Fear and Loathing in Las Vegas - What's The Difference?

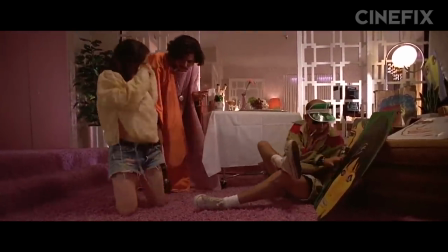(8:14)
Now, don't get me wrong, this scene is still plenty uncomfortable, but by simply putting clothes on Gonzo,
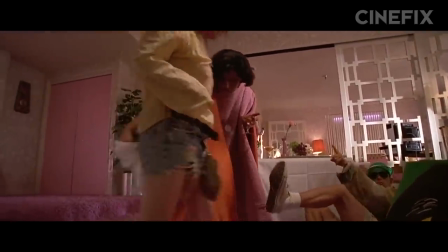(8:19)
the film provides the audience with just enough doubt to keep them from absolute repulsion. At least for the time being.
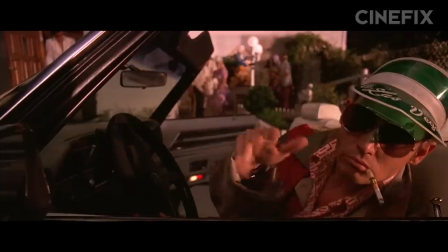(8:24)
Duke convinces Gonzo to ditch the girl, and we won't see her again in the movie until after the drug conference.
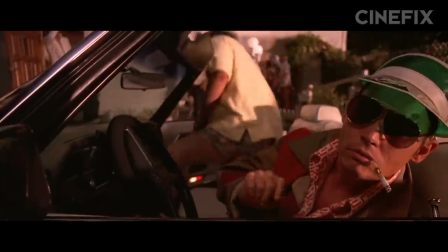(8:30)
Hey, look at that, a segue.
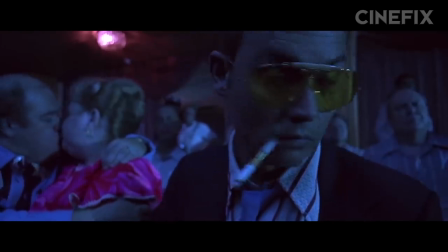(8:34) No, you're a dope fiend.
The movie boils multiple chapters worth of convention down to one succinct scene, cutting only one moment.
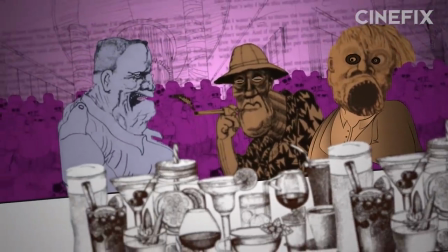(8:41)
When posing as police, Book Duke and Gonzo tell a visiting DA all about the drug addicts crazy for human sacrifice, cutting off heads for satanic rituals.
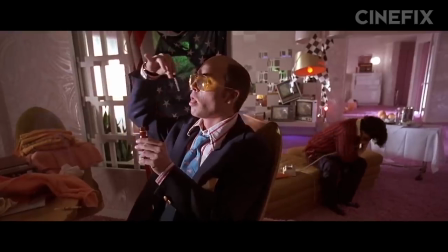(8:51)
After the conference, movie Duke and Gonzo go back to the room where Duke tries extract from a human adrenal gland.
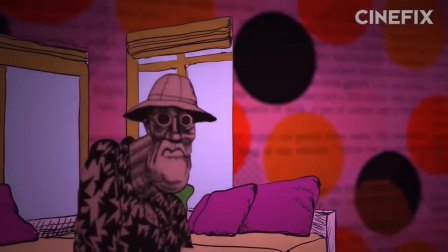(8:58)
In the book, this happens before the conference. Duke describes his body feeling like it had just been wired to a 220 volt socket.
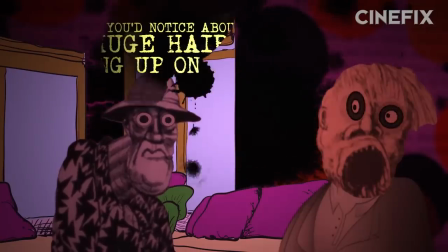(9:05)
He and Gonzo then discuss the theoretical effects of taking extract of pineal gland, instantly gaining 200 pounds and growing claws and hairy tits on your back. By placing this scene later in the story, Gilliam is able to construct a horrifying climax. Extreme close ups create a claustrophobic effect.
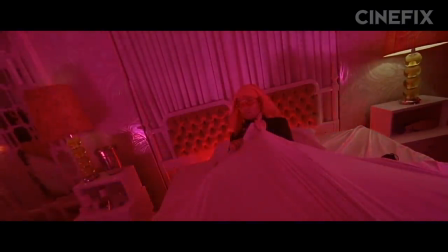(9:21)
Occasionally, the camera rotates and colors become oversaturated. And changes in the hue indicate the psychedelic effects are kicking in.
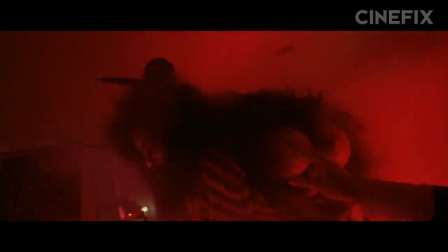(9:28) What about the glass?
Gilliam takes the opportunity to have Duke hallucinate the effects of pineal extract falling into an American nightmare until everything goes dark.
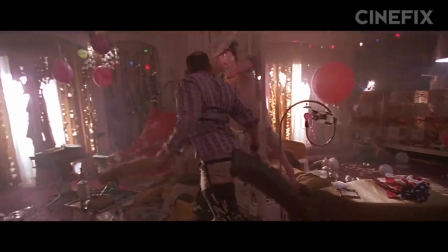(9:37)
In both mediums, Duke wakes up alone in his hotel room, which has been abused to an obscene degree.
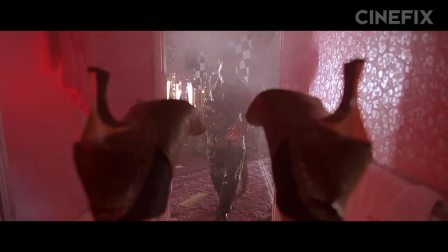(9:43) Man, that's crazy.
The big difference here is memory.
Fuck, what?
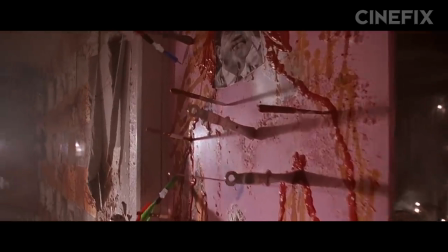(9:48) Jesus God, man.
Movie Duke views the scene in horror and confusion. He relies on a tape recorder to piece together the previous events.
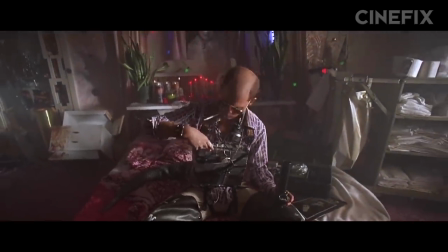(9:56) Splintered memories looming up out of the time fog, just press play.
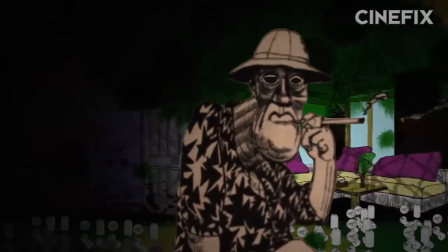(10:01)
However, Book Duke never listens to any recordings. What he's coming to terms with is the reality of his decisions.
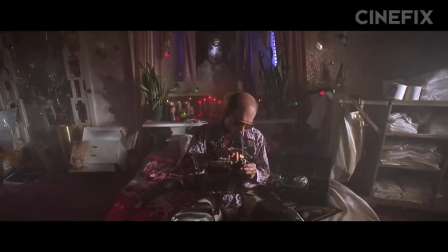(10:08)
Movie Duke needs to know what the f*** happened. Playing the tape recorder, we see a montage of flashbacks derived from longer chapters in the novel.
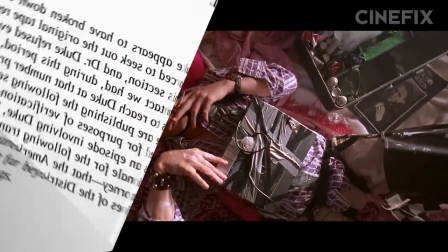(10:15) This is it.
Gilliam's use of the tape recorder may refer to chapter 9, in which an editor's note tells the reader that Duke had a complete mental breakdown.
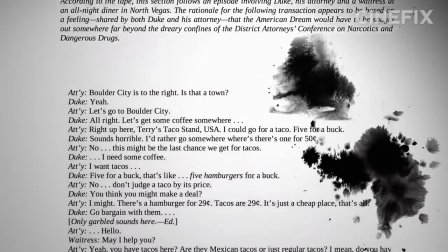(10:23)
And rather than deciphering a splintered manuscript, the editor transcribes a recording of Duke and Gonzo asking a fast food clerk where they could find the American dream.
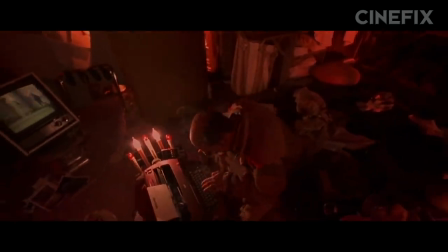(10:31)
Gilliam skips this entire interaction and goes straight into Duke's commentary on the death of the 1960s drug wave.
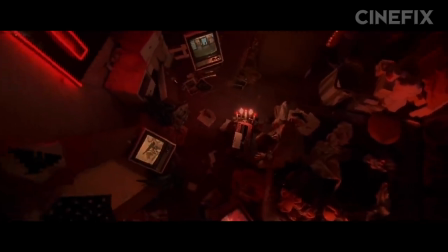(10:38) What Leary took down with him was the central illusion of a whole lifestyle that he helped create.
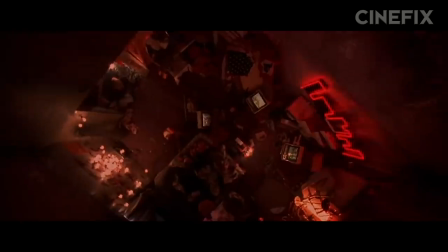(10:43) A generation of permanent cripples, failed seekers, who never understood the essential old mystic fallacy of the acid culture.
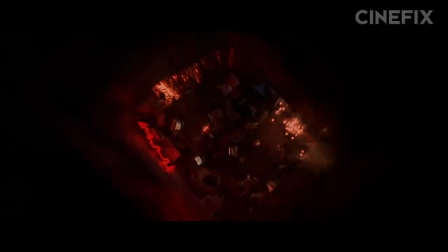(10:52) a desperate assumption that somebody, or at least some force, is tending the light at the end of the tunnel.
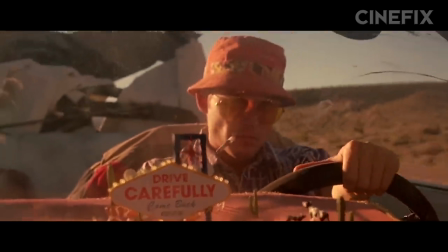(11:00)
With that, the film ends as suddenly as it began, driving through the desert back to Los Angeles, getting out before the film hits the two-hour mark.
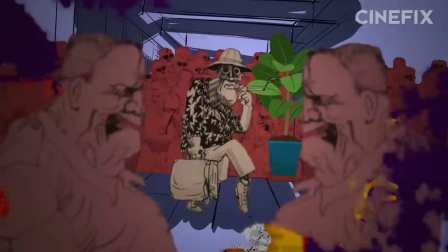(11:07)
But the book takes its time winding down. Duke returns the dilapidated Cadillac, then endures an airport full of cops while holding a briefcase full of narcotics and a gun.
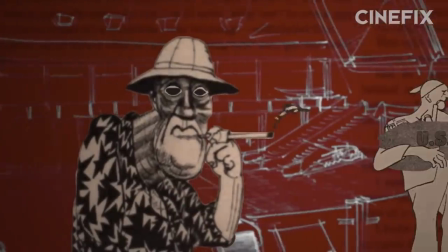(11:16)
He wakes up at the Denver airport, buys more poppers, and accosts some Marines.
God have mercy on you swine.
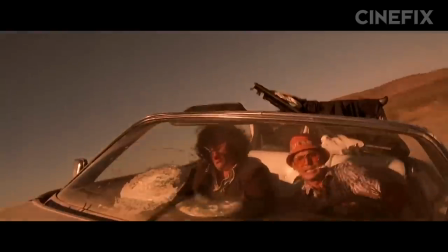(11:22)
Just one last contradiction before heading to the nearest bar. And so it was, Fear and Loathing in Las Vegas, one of the all time great adaptations.
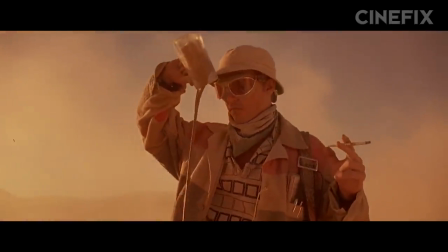(11:31)
Too weird to have been a hit release, too rare to fade into pop culture obscurity. Do we leave out any of your favorite differences?
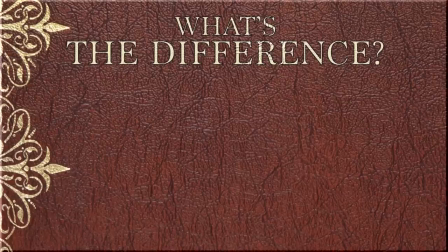(11:38)
Sound off in the comment section below and don't forget to like this video and subscribe for more What's the Difference, right here on Cinefix.
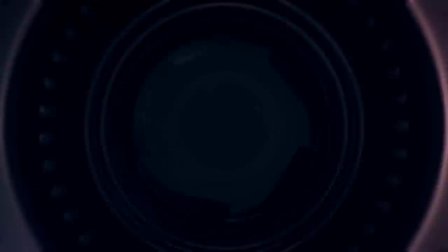(11:44)
Would you fade to black already? Get some rest, damn it.